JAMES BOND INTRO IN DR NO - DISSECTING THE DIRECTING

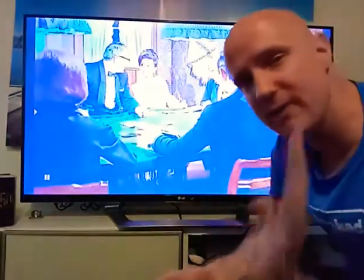(12:21)
Watch very carefully. It's probably something you've never noticed before, but he actually imitates her.
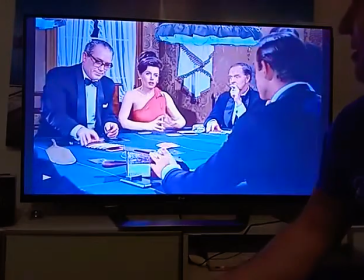(12:28)
You see that there? So she's been dismissive of him, like with her hand.
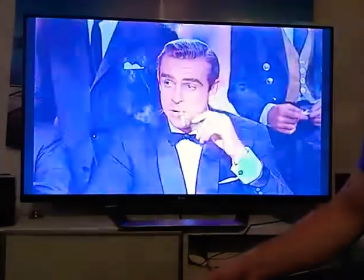(12:33) Would you care to raise the limit? I have no objection. C'est pas possible, madame.
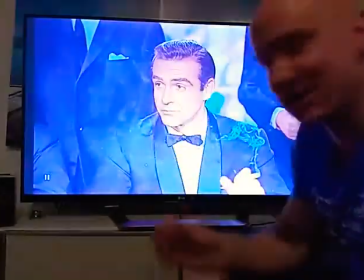(12:39) C'est illégal.
And he's like back at her. I love that. Look at his eyes.
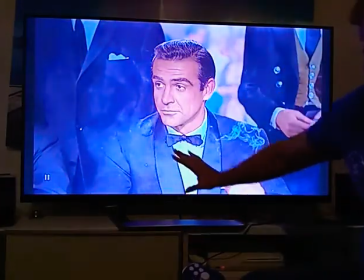(12:44)
He's right on her. However, she is kind of more here.
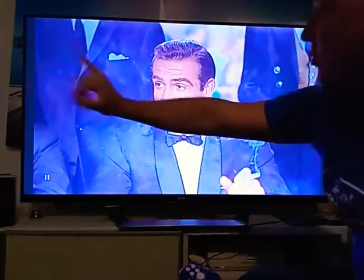(12:49)
And Connery's eye line's across here a bit, where she's more sort of here.
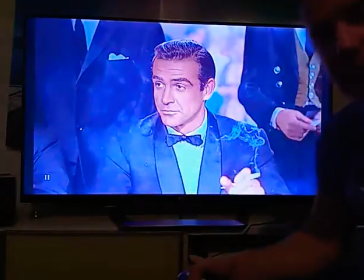(12:53)
So,
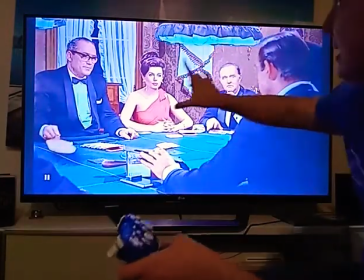(12:57) Nah.
C'est but suivi. then when you see it from this angle, so basically the director's got us here in a reverse angle here.
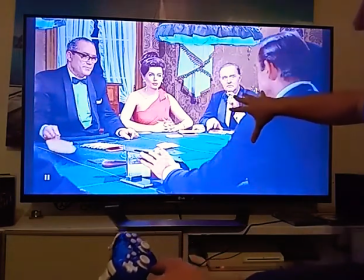(13:04)
We do see Bond in a profile a fair bit through the scene, in a profile shot.
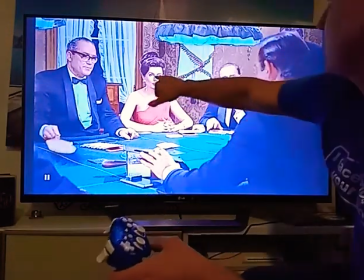(13:09)
But this is a reverse angle, so with her looking here, him looking here, it actually does turn out pretty good.
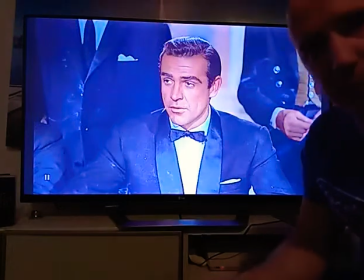(13:18)
Sorry guys, it's the old PlayStation here, some technical issues.
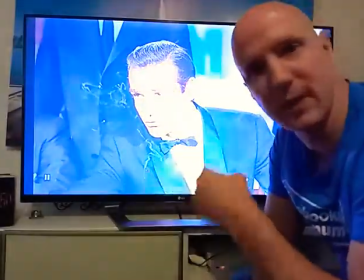(13:24)
Looks like. Now you notice he doesn't blink once, and I've talked about the whole blinking thing about focus, concentration, and she's not blinking either.
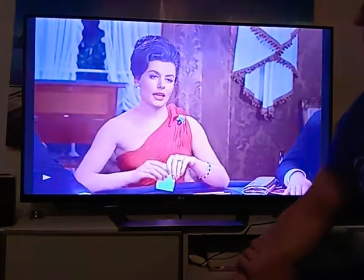(13:33) Got to get me. It's an idea at that.
Now she looks down, but she doesn't really blink.
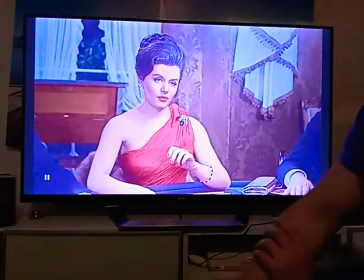(13:39)
So the eyelids come up, but she looks at the cards, but she doesn't actually blink. She's focusing on him all the time, like a shark.
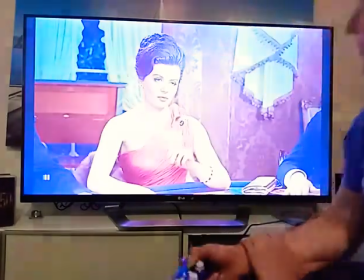(13:47)
You know, this is like a game to her.
8. 8 à la porte.
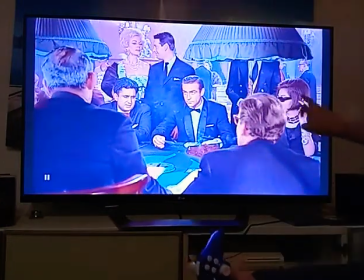(13:52)
Now here you see this female here clearly, and she's smoking, right?
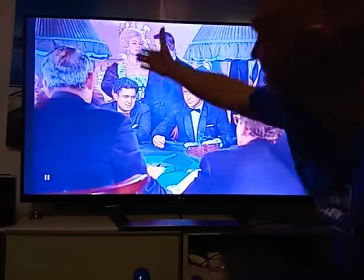(13:58)
She's an empowered woman. You see here, there's another female. She's wearing white.
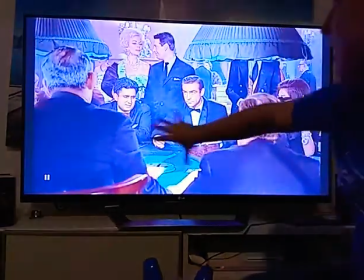(14:03)
No one in this vicinity here else of the women is wearing the colour red.
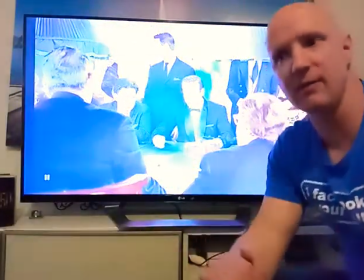(14:09)
And I'm just wondering if this is kind of like, obviously this is made in 62, but it reminds me of what Steven Spielberg did with the classic film Schindler's List, where it was a black and white film and they used red as a sign,
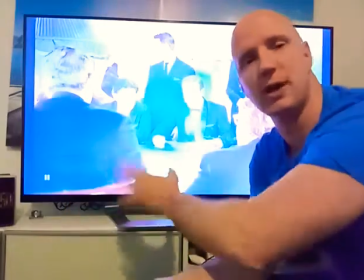(14:21)
the red coat for the little girl, and so you could see her journey when she would appear throughout different stages of the film.
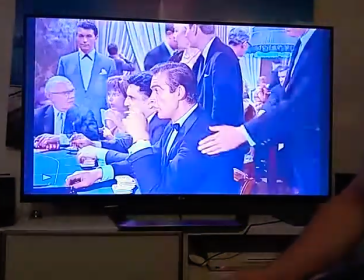(14:29) 9 à la banque.
Now I love this section here.
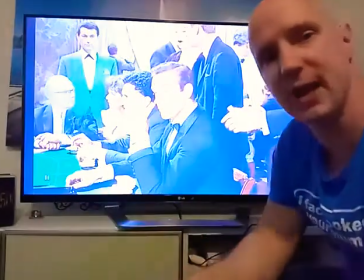(14:34)
This is such good directing. If you have a look when Bond puts the cards down, he's not looking at the cards.
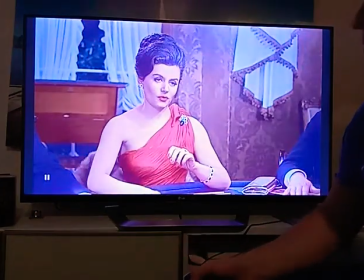(14:40)
He's just looking right at Sylvia Trench.
8.
8 à la porte. So he looks at the cards there,
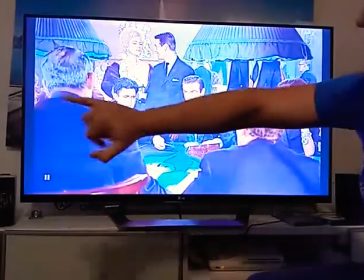(14:48)
Then he puts him down and his eye line's just about there. This guy here, look at this guy.
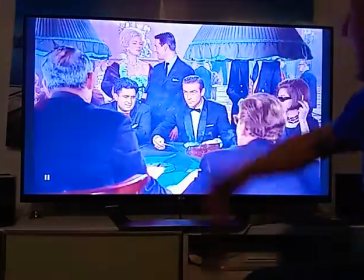(14:53)
I think he's straight out of a kebab shop or Lebanon. Who says James Bond's not about diversity?
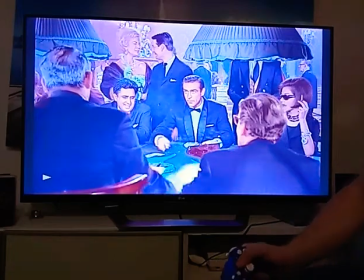(14:59)
Look, we got Mustafa over here. No, And he's laughing his head off.
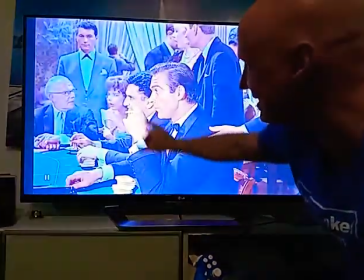(15:06)
I love the fact he's all loud, this guy here, this extra. He's laughing at Sylvia Trench. Remember, this is the 60s. It's a man's world. So I think that's a cool touch.
Super.
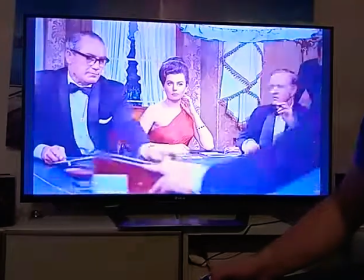(15:21) Thank you. Andre, I must back.
This guy's back to the game.
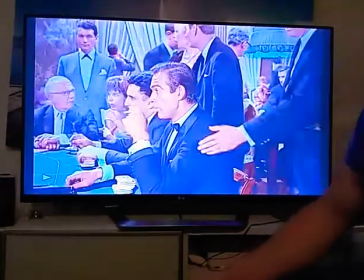(15:27)
Look, he's got the stack. No, He's got a stack there now, this fella.
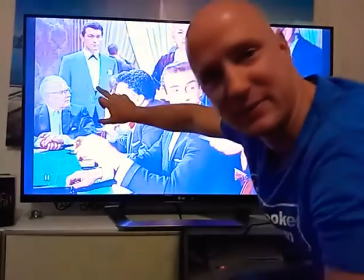(15:33)
Love it. This guy's, I think he's off the set of Dallas. He's come from Texas, this boy.
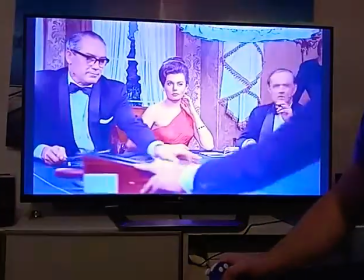(15:41) Thank you. Andre, I must pass the shoe. Jean-Jacques.
Now have a look at her.
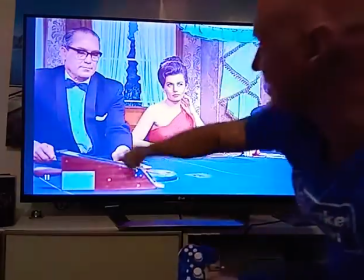(15:46)
Her performance here, Eunice Gayson's performance is beautiful. Director Terence Young's keeping her in a wide shot, medium wide shot here.
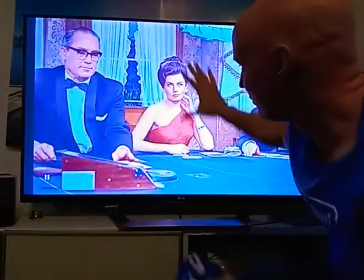(15:55)
And it's like, now the close-ups that Terence Young had, they're gone.
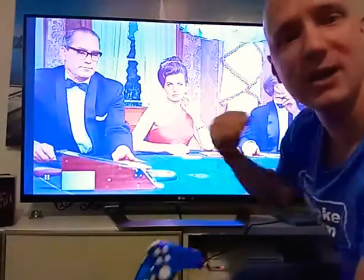(16:00)
She's now feeling lonely. She's isolated. So what has the director done?
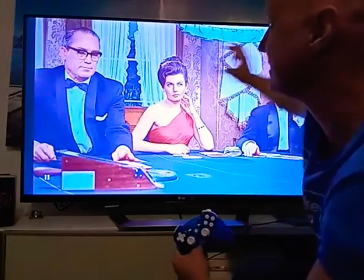(16:04)
The director has framed this, Terence Young has framed this in a wider shot, keeping her back here.
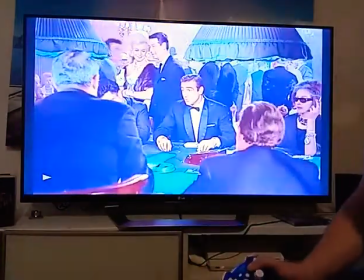(16:11) I hope you'll forgive me, but it's most important.
Now, he's in a wide shot, but this shows basically where he has to go.
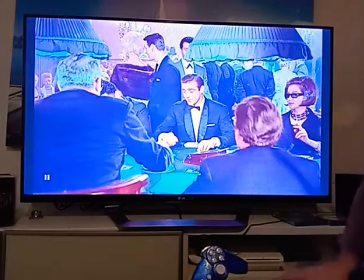(16:20)
The gentleman came in here, gave him the message, and Bond's going to be basically heading off. So this wide shot here is appropriate.
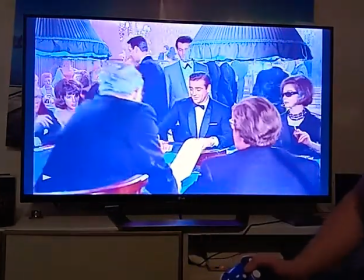(16:28) Thank you.
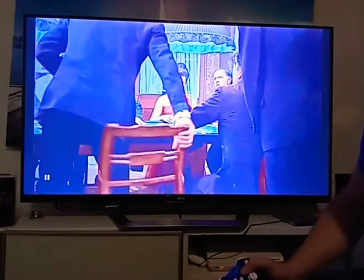(16:32)
I love the look he gives her. Okay, so we're in another setup here.
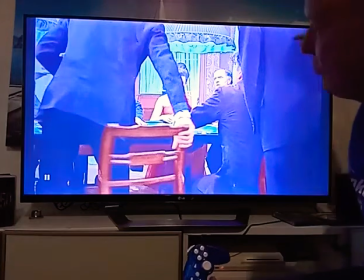(16:37)
This setup, from originally when we came in from the master shot,
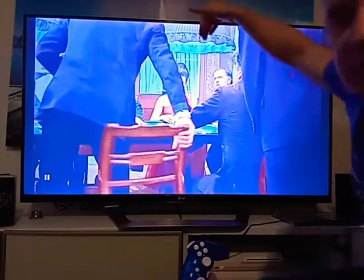(16:42)
and then we came into here, this is basically just a lowering of the camera here.
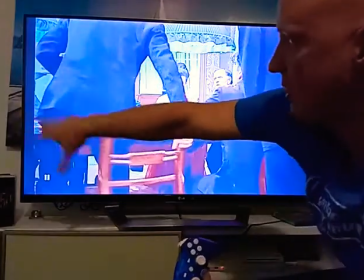(16:47)
He could have filmed everything from up here in a master and everything on the second setup where we were on a wide earlier.
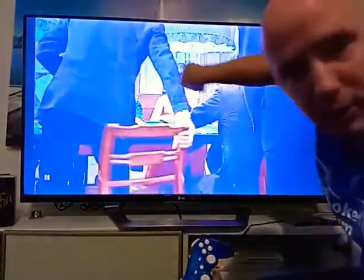(16:55)
That was the second setup. He would have shot everything there in a master as well.
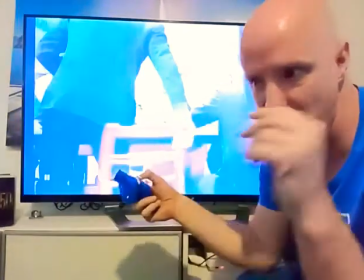(16:58)
So basically a master is letting the whole scene run out, film everything, and that way you've got the coverage of it,
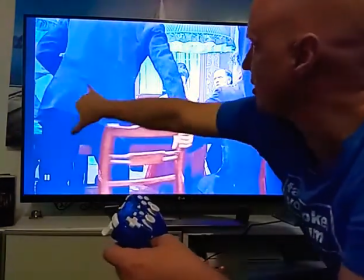(17:05)
say a master here on one angle, you've got a master here kind of on a more profile shot angle of Sylvia Trench,
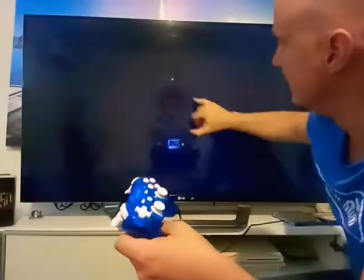(17:13)
and you play that out, and then they do the coverage. Your coverage are basically your reverse angle shots like over Bond's shoulder, etc.
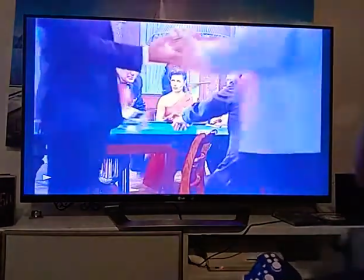(17:23) Have those changed with?
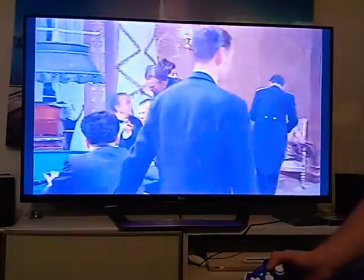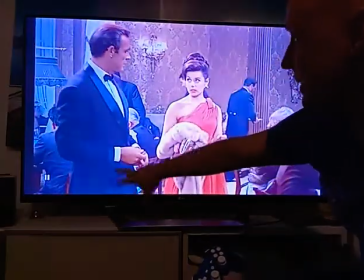(17:29)
Now we're back on dolly tracking. Here, dolly tracking, moving with them beautifully, keeping the pace going.
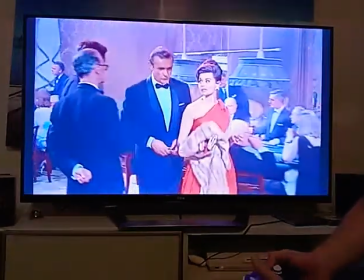(17:37) Good. Just as things were getting interesting. Yes. Tell me, Miss Trench, do you play any other games?
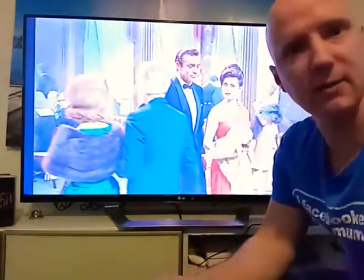(17:45)
Now that line actually wasn't in the original script. Tell me, Miss Trench, do you play any other games?
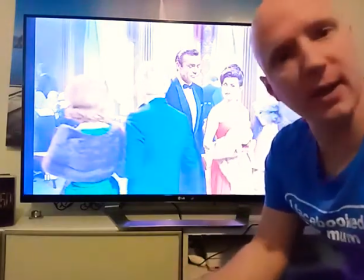(17:51)
There was another line in there about,
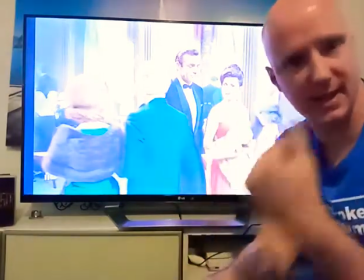(17:57)
it was something to do with that, but it wasn't quite, do you play any other games? I think it was actually, do you play any sports?
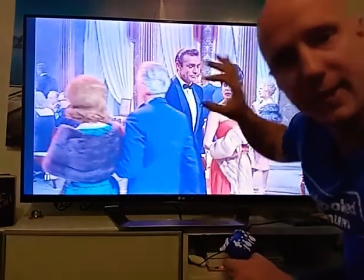(18:03)
But it wasn't any other games. Now, of course, what James Bond with that line, and they've maybe come up with that a week out from filming,
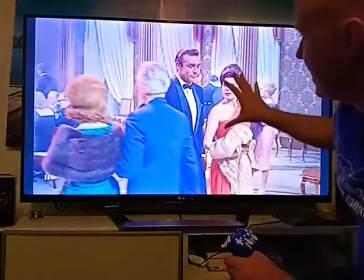(18:12)
on the day, on the set or whatever, but that line is implying that she's playing around,
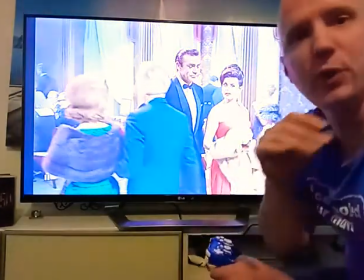(18:18)
toying with him. And remember, this is a married woman. You don't wear a big rock on your finger like that.
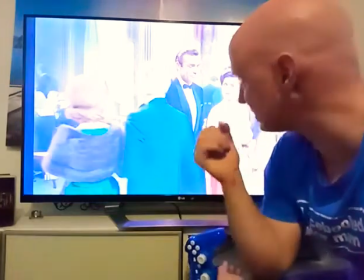(18:24)
Back in the late 50s and the early 60s, when James Bond set, and this is filmed in 62, you don't wear a ring like that unless you're a married woman.
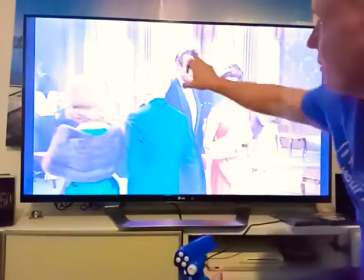(18:33)
Things were obviously very different back then. So Bond's implying, do you play any other games?
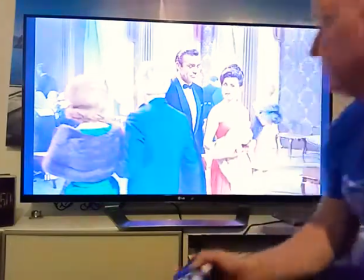(18:38)
He knows she's married. He knows what's going on.
I mean, besides, you mind if I?
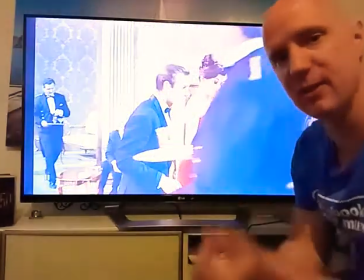(18:43)
And of course, he's teasing her a bit there, and he's very calm and confident.
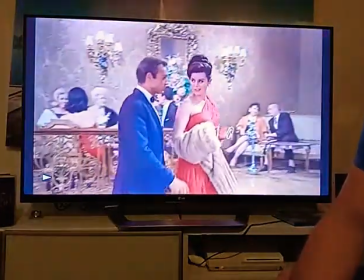(18:49) Golf, amongst other things. All right.
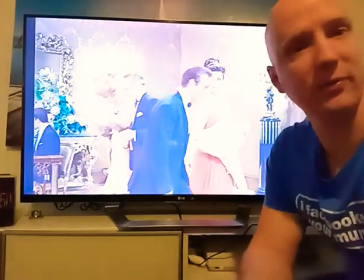(18:54)
And she's teasing with him, golf, amongst other things.
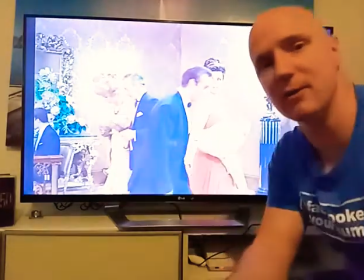(18:58)
So this is a flirtation for the scene that comes later on when she's in his hotel room or his apartment room.
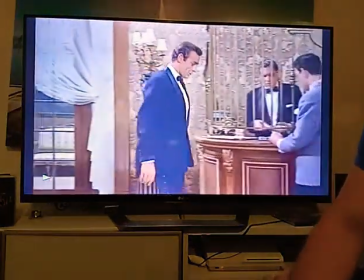(19:06) Tomorrow? See you.
And, Now I love this.
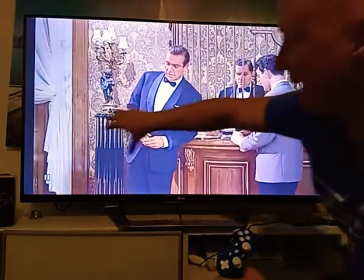(19:11)
Bond goes forward here. He goes past her.
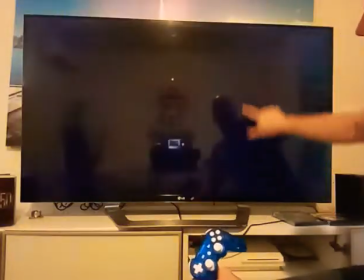(19:14)
The director's got this part of the frame opened up to basically show where Bond's going to be getting his winnings from.
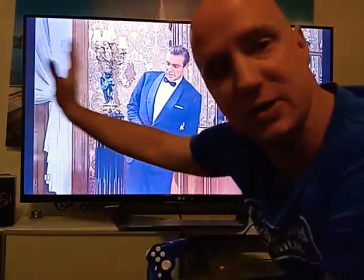(19:20)
And he's still got this section of frame opened up, but she's outside of frame, so she's to left of frame here.
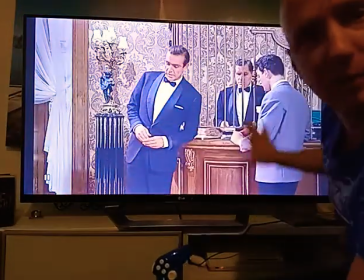(19:28)
And I love that. She's not getting the winnings. She's not getting any winnings.
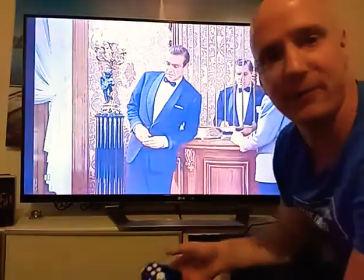(19:34)
Bond's in control. She's out of frame. afterwards, perhaps? It's really clever shot composition.
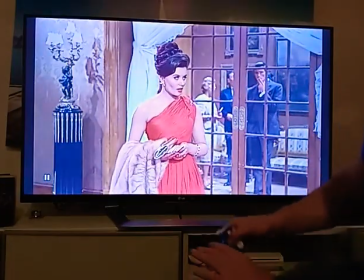(19:40)
And now we cut to her, and now this is her opportunity.
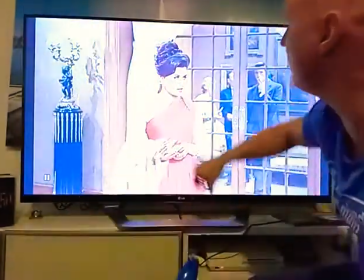(19:44)
She's centre of frame because she's centre of the question that Bond's given her, and now she can walk into frame to try and be part of this.
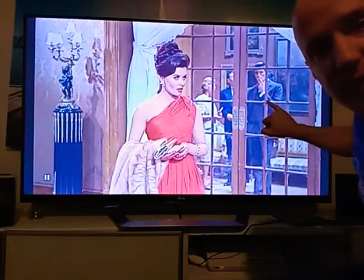(19:50)
There's the gentleman that was waiting for James Bond as well. So if you never noticed that, guys, there's the same actor, the gentleman waiting for Bond.
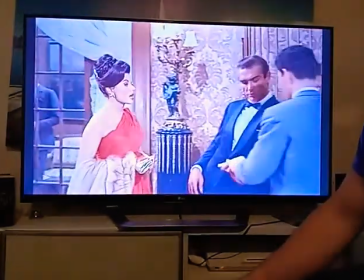(19:58) Sounds tempting. May I let you know in the morning?
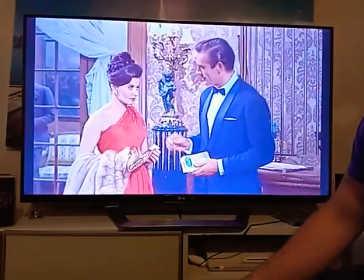(20:05) Splendid. My number's on the card.
Now, I love how Bond doesn't...
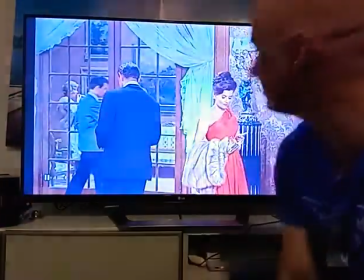(20:12) Thank you, Mr. Ruggles.
He's making a guest appearance. He's always wanted to be a director.
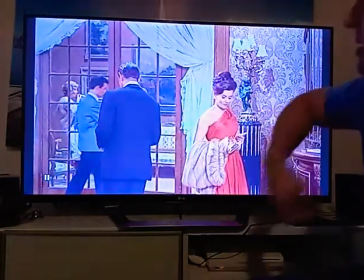(20:17)
Now, I love the fact that Bond's like, yep, splendid. He's so cool and calm, and he doesn't even look back.
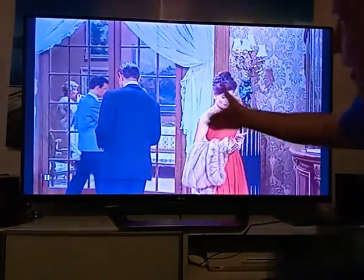(20:24)
And, of course, her mind is on him already.
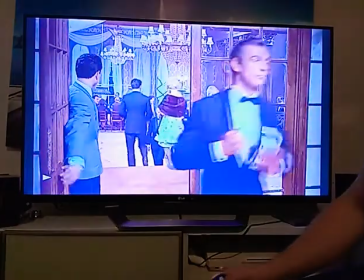(20:31)
Now, Bond makes eye line with the guy he's meeting here from Universal Exports. And this is such a beautiful touch.